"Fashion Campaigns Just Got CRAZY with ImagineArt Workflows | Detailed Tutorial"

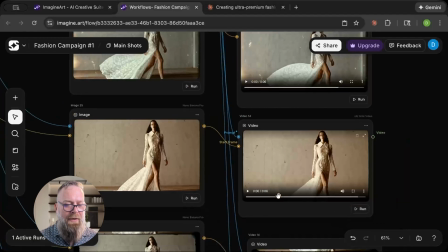(13:49)
Same model, same room. And then I was able to do some fun stuff on how, you can, I used all of these clips. I reversed some of them. I would use time remapping to make some of them speed up and then cut in certain places.
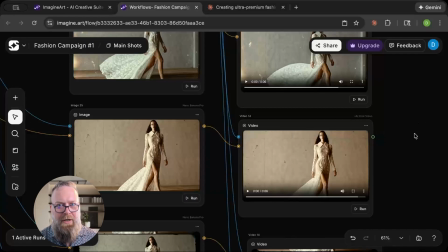(14:04)
Again, I edit like it's an instrument. So I'm trying to make it visually feel like what the song is expressing in that moment.
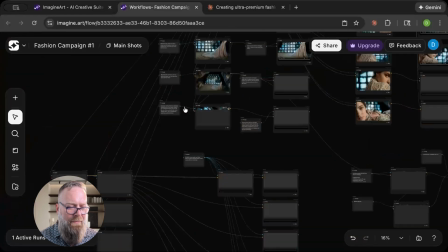(14:13)
Let me find the clip from the beginning. Oh, I had
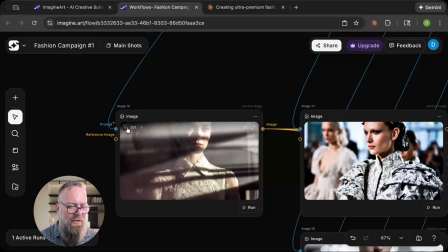(14:22)
another angle I was working on of the veiled shots, and I wanted some shots where light was moving rapidly.
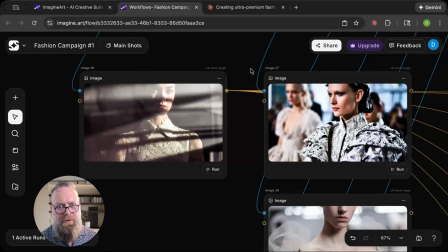(14:29)
I saw several directors doing that in the campaign videos I was watching,
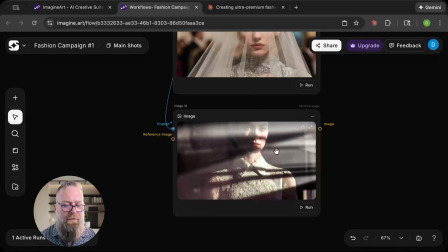(14:35)
where you would have a fast motion of light moving, but the model is moving in slow motion. So it's kind of like a time-lapse composite where she's moving in real time, but the light is moving faster than that.
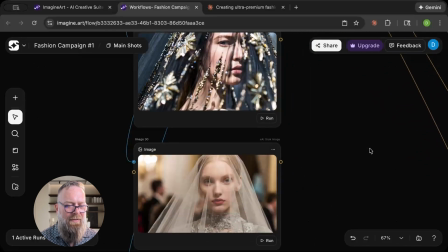(14:49)
And I really liked the look of the veiled models here. Thought that would be a fun thing to play around with.
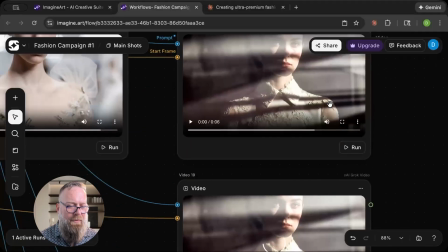(14:58)
And then I think it was this one. Yeah, she ended up being my opener.
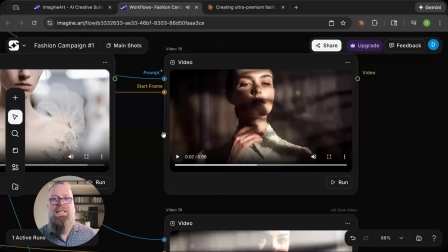(15:05)
I was a little surprised with what came out when I started playing around with the clips of her. I think I had 4 or 5 total clips of her that I used. And they just ended up being what worked best for me to open with. First, I was opening with the cave TV scene,
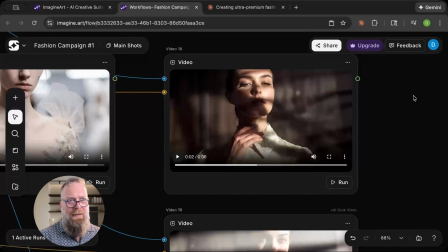(15:21)
but I felt I wasn't giving enough time to one specific location in a way that felt convincing and real. And that's what I'm going for when I'm making AI videos is, can I make this feel like this was shot for real by a real director,
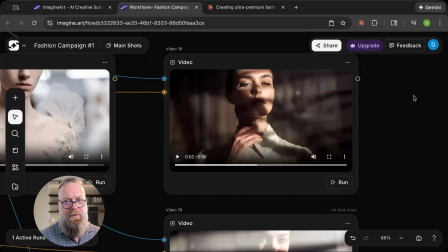(15:37)
real photographer, real lighting, the whole kit and caboodle. This one felt like it sold it for me.
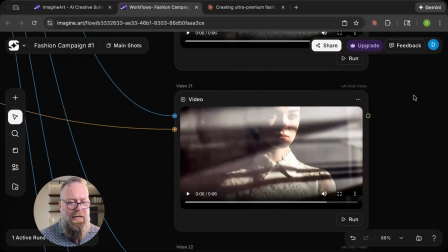(15:45)
I had the same starting frame generating,
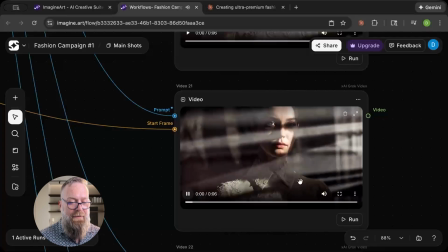(15:50)
and using the same prompt, but getting just different variations of results of what she's doing.
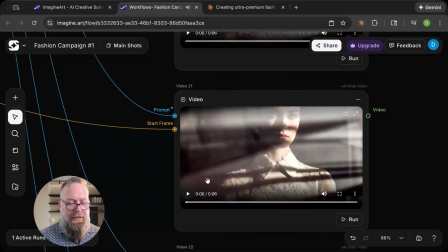(15:56)
And then some of them I would play forward, but then some of them I would reverse and play backwards and connect,
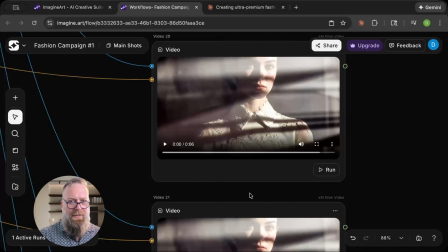(16:02)
so you can't tell that it's the same starting frame. And then by chopping and cutting and interspersing those, created something really convincing.
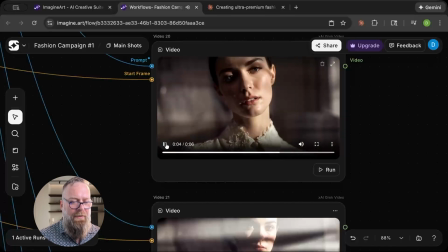(16:15)
Yeah, I love the expression there.
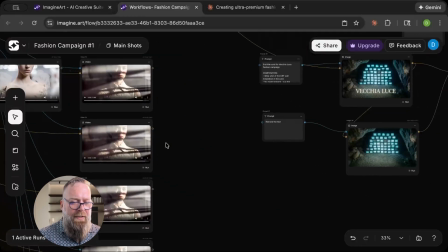(16:21)
So after that, I needed some B-roll footage.
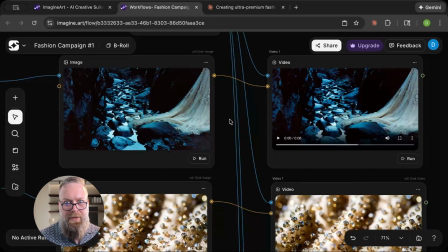(16:27)
It's really important to have good B-roll footage in a video like this because you're needing space. You need to give your hero shots room to breathe.
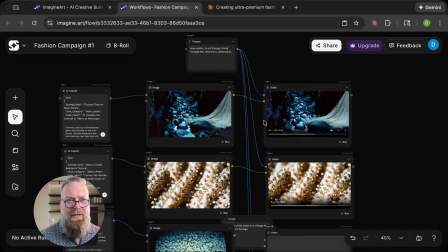(16:35)
You need something that you don't want to just be throwing models' faces and dresses at people the whole time.
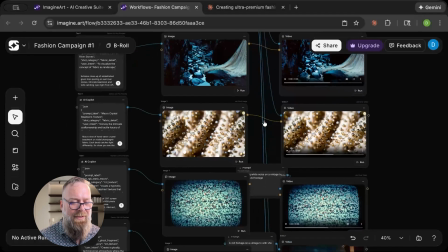(16:42)
That just doesn't feel captivating, doesn't feel compelling.
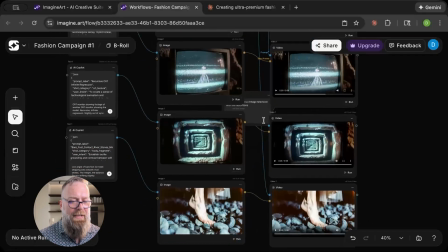(16:47)
And so I needed something that would give me space, room to breathe, I liked this idea.
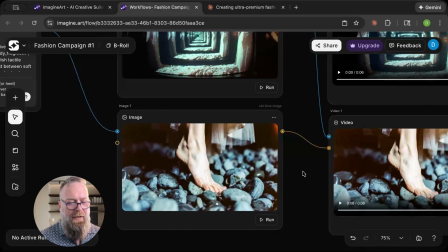(16:54)
All of these were prompt ideas that I got from Claude. I just was like, hey, Claude, give me some B-roll footage. So I had Claude think about it. I sent him screen grabs of the hero shots I was using in the footage I had already
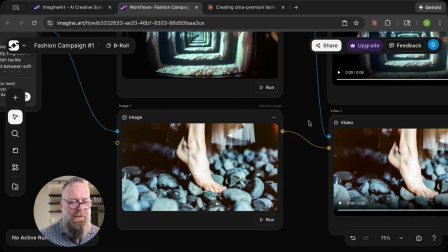(17:08)
and had him get something that would match a similar vibe. I really liked what this came out with.
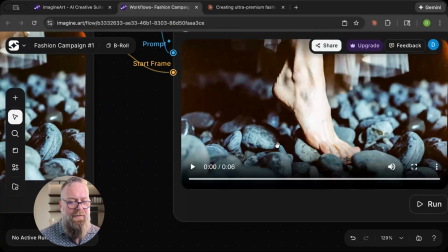(17:14)
Like, her, this does remind you of the cave that she's in.
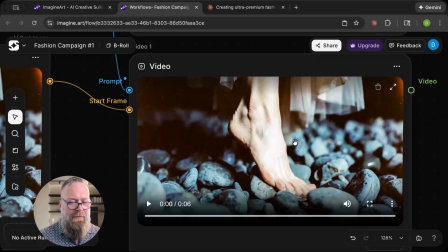(17:19)
Obviously, different dress, but the way I was able to sell it in the video was compelling.
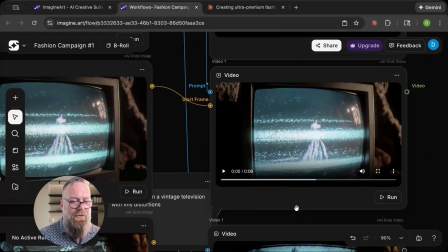(17:24)
I felt the old school TVs showing stuff like the endless loop here.
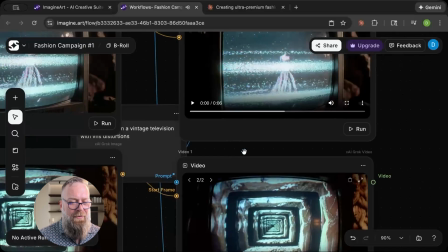(17:32)
That felt like we were seeing a video, one of the TVs in the cave, focusing on one of those. Same here.
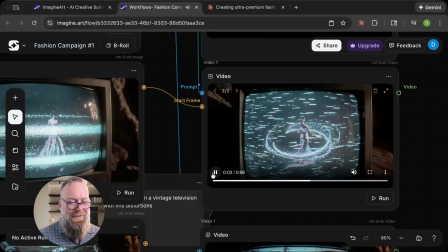(17:38)
This reminded me of an old school 80s animation, like really cheesy 80s animation.
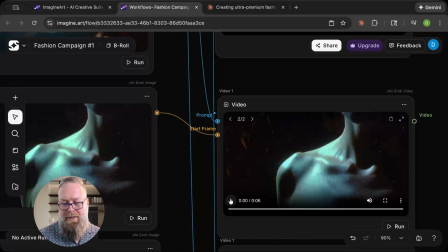(17:43)
And then I was able to just layer this on top at like 50% opacity and cut between these two behind the scenes.
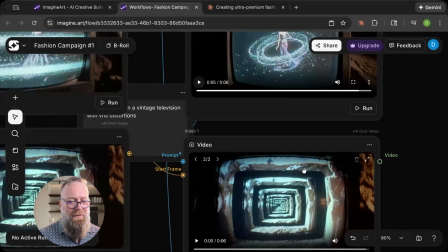(17:51)
And it's so convincing you don't even realize it's not the same TV.